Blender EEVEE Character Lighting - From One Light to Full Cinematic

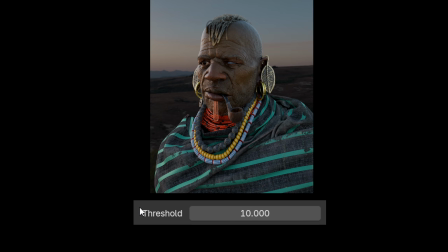Notice there's no flickering anymore. So that is something to keep in mind.
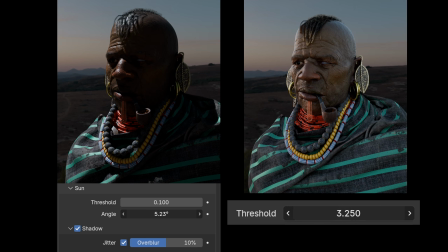Under certain conditions, jitter can still be pretty important, even in this setup. This was the second level of character lighting in EEVEE, natural HDRI lighting.
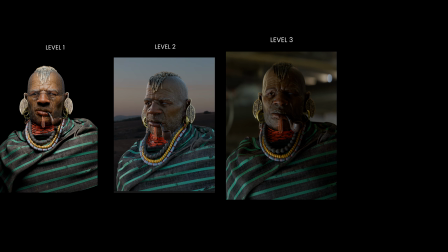The third level of character lighting is the on-location interior setup using double HDRI.
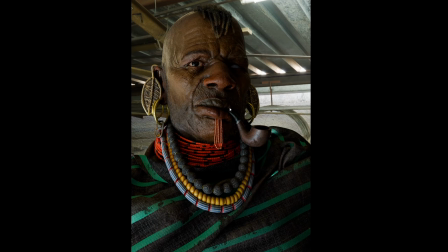It's more complex than the second one because the lighting will be completely decoupled from the backdrop in this technique,
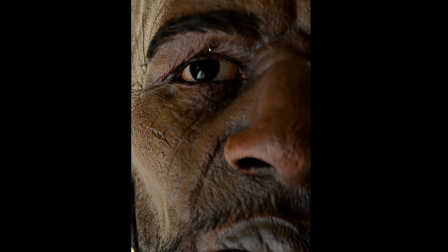and it requires some fiddling to make it look right, but it's such an incredibly useful setup that we'll breeze right through it.
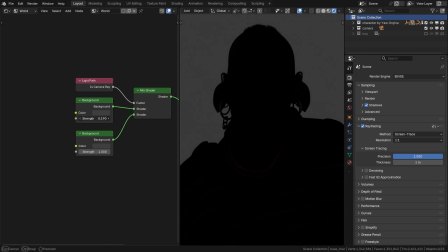We already know how to separate the actual environment lighting from background from the previous part, right?
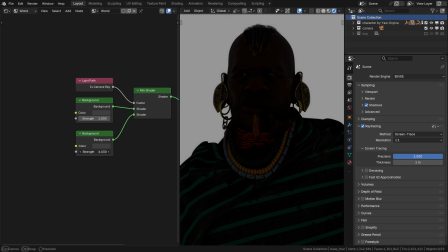So it will be actually pretty straightforward. First, I'll set up the HDRI for the backdrop.
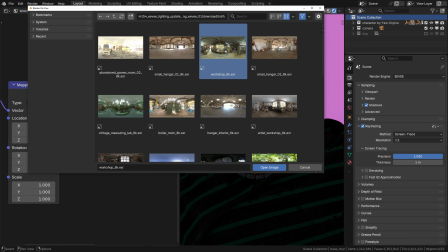The free workshop HDRI from Polyhaven, in fact.
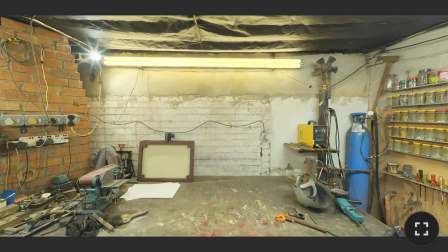It's a pretty cool interior HDRI to set the mood and the location for the shot.
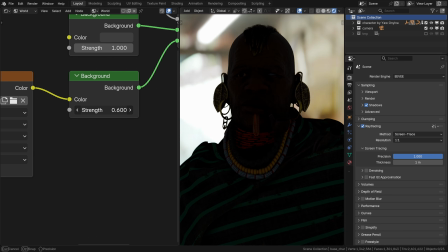Right now it's on a bright side, killing the mood, so I'll tone it down quite a bit.
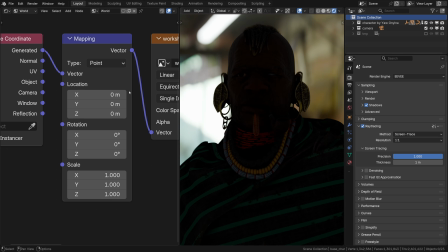And then I'll start rotating it on the Z-axis to see what kind of composition we can get.
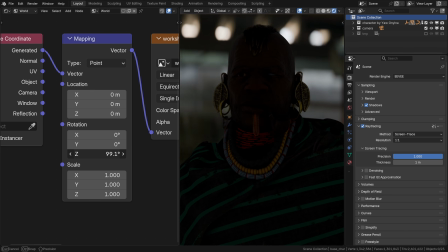You need to be patient with this. Okay, these lights are quite interesting, but maybe something like that would work.
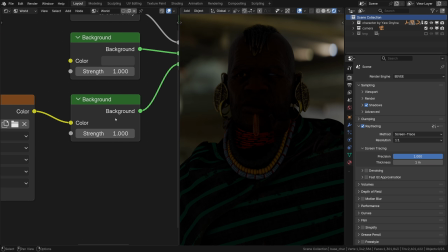I'll roll the intensity back a bit. Okay, that looks great, like a warehouse or something.
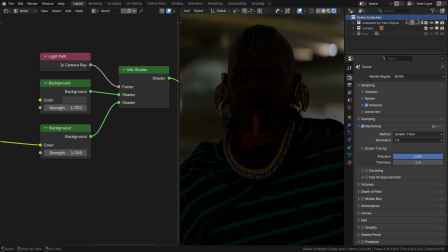Imagine this as establishing the location. Next, I'll use one more HDRI for the actual lighting here.
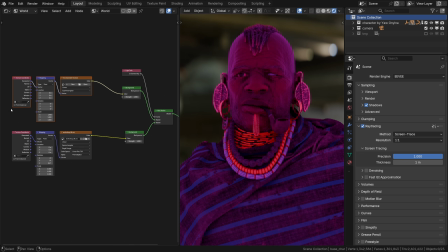Control T to set up the nodes. Now I'll just plug in the new HDRI.
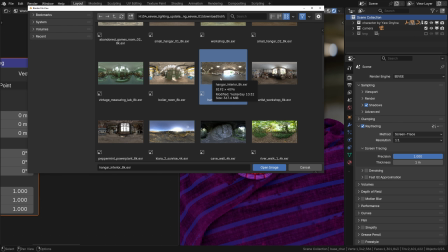The hangar interior, also from Polyhaven. What? I love Polyhaven.
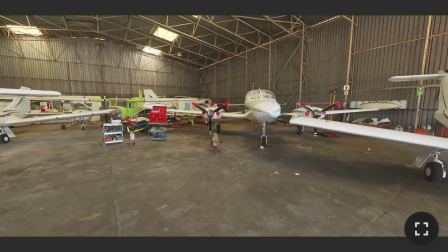At the first glance, the question arises, why airplanes? How is this supposed to work with the previous one?
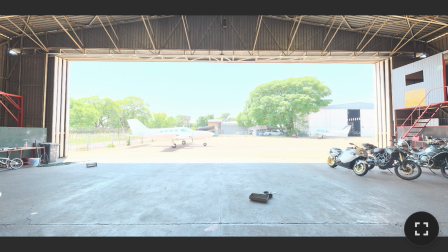What matters to me is that it has an amazing door over here,
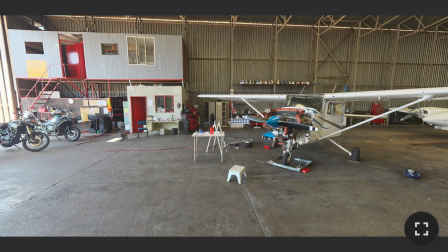which will work as a key light, you know, nice and big light.
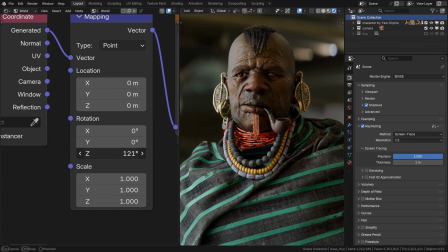So that second HDRI will be just for the lighting on the character. Your task as an artist is to find a good looking angle for it. You do it by changing the rotation of the HDRI. Remember, all angles are good except the frontal.
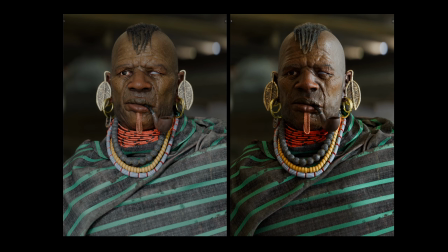Frontal angles often simply tend to be flat. I thought about some wordplay like flattening, not flattering, you know.
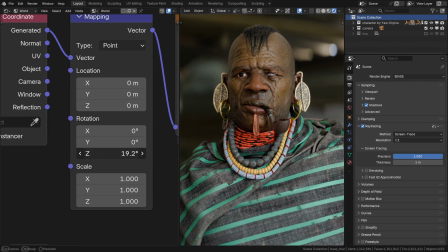Anyway, another task is to set the right softness.
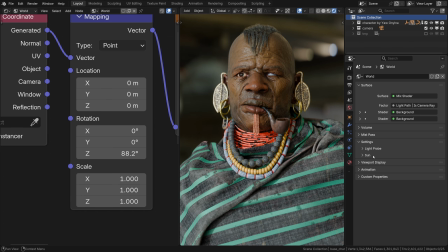Remember, in the world settings there's the sun tab, the one with the shadow jitter and sun threshold. I want it to be super soft in this case, so I'll just input 45 there, and that will surely almost entirely remove the direct light.
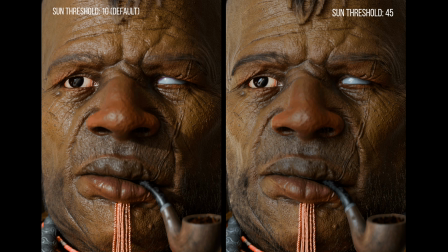Obviously it's up to you whether you want the light from this HDRI be harsher or softer, but that's how you control that.
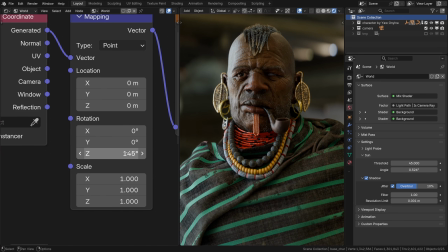Ultimately, after we get this double HDRI setup running, it's a matter of moving the light around, adjusting the levels of the backdrop and the character,
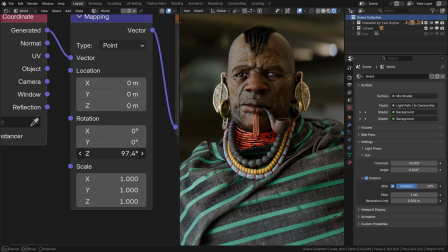and perhaps moving the lights again. It's all it takes, going back and forth.
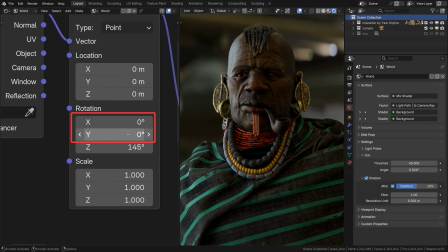A quick tip, don't hesitate to use X and Y axis for rotating your HDRI environment. It can yield some pretty interesting results, like helping your model catch some nice reflections like the one here, or just an unexpected light direction.
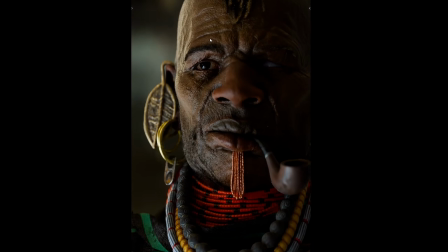Like, look at that, it now turned into a really interesting parking lot lighting, slightly from below, a complete vibe shift.
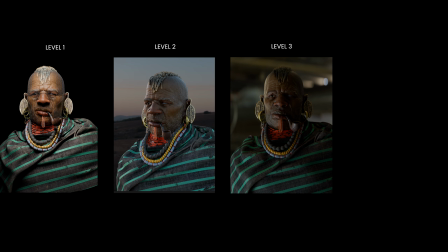So that was the third difficulty level of setting up lighting for characters, the double HDRI technique for location shots.
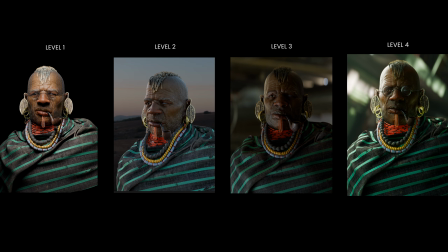Now I hope you're well rested and hydrated, my friend, because there's the last fourth level upon us, the one that old-timers call full cinematic. By the way, it's not better than the previous three or anything like that, just more involved,
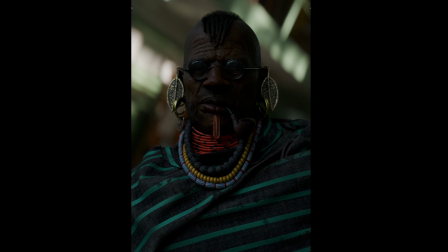using HDRIs to set the stage and mood, then cranking it up to 11 using the studio lights on top of that,
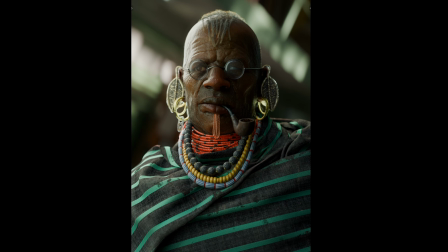resulting in a cinematic character portrait.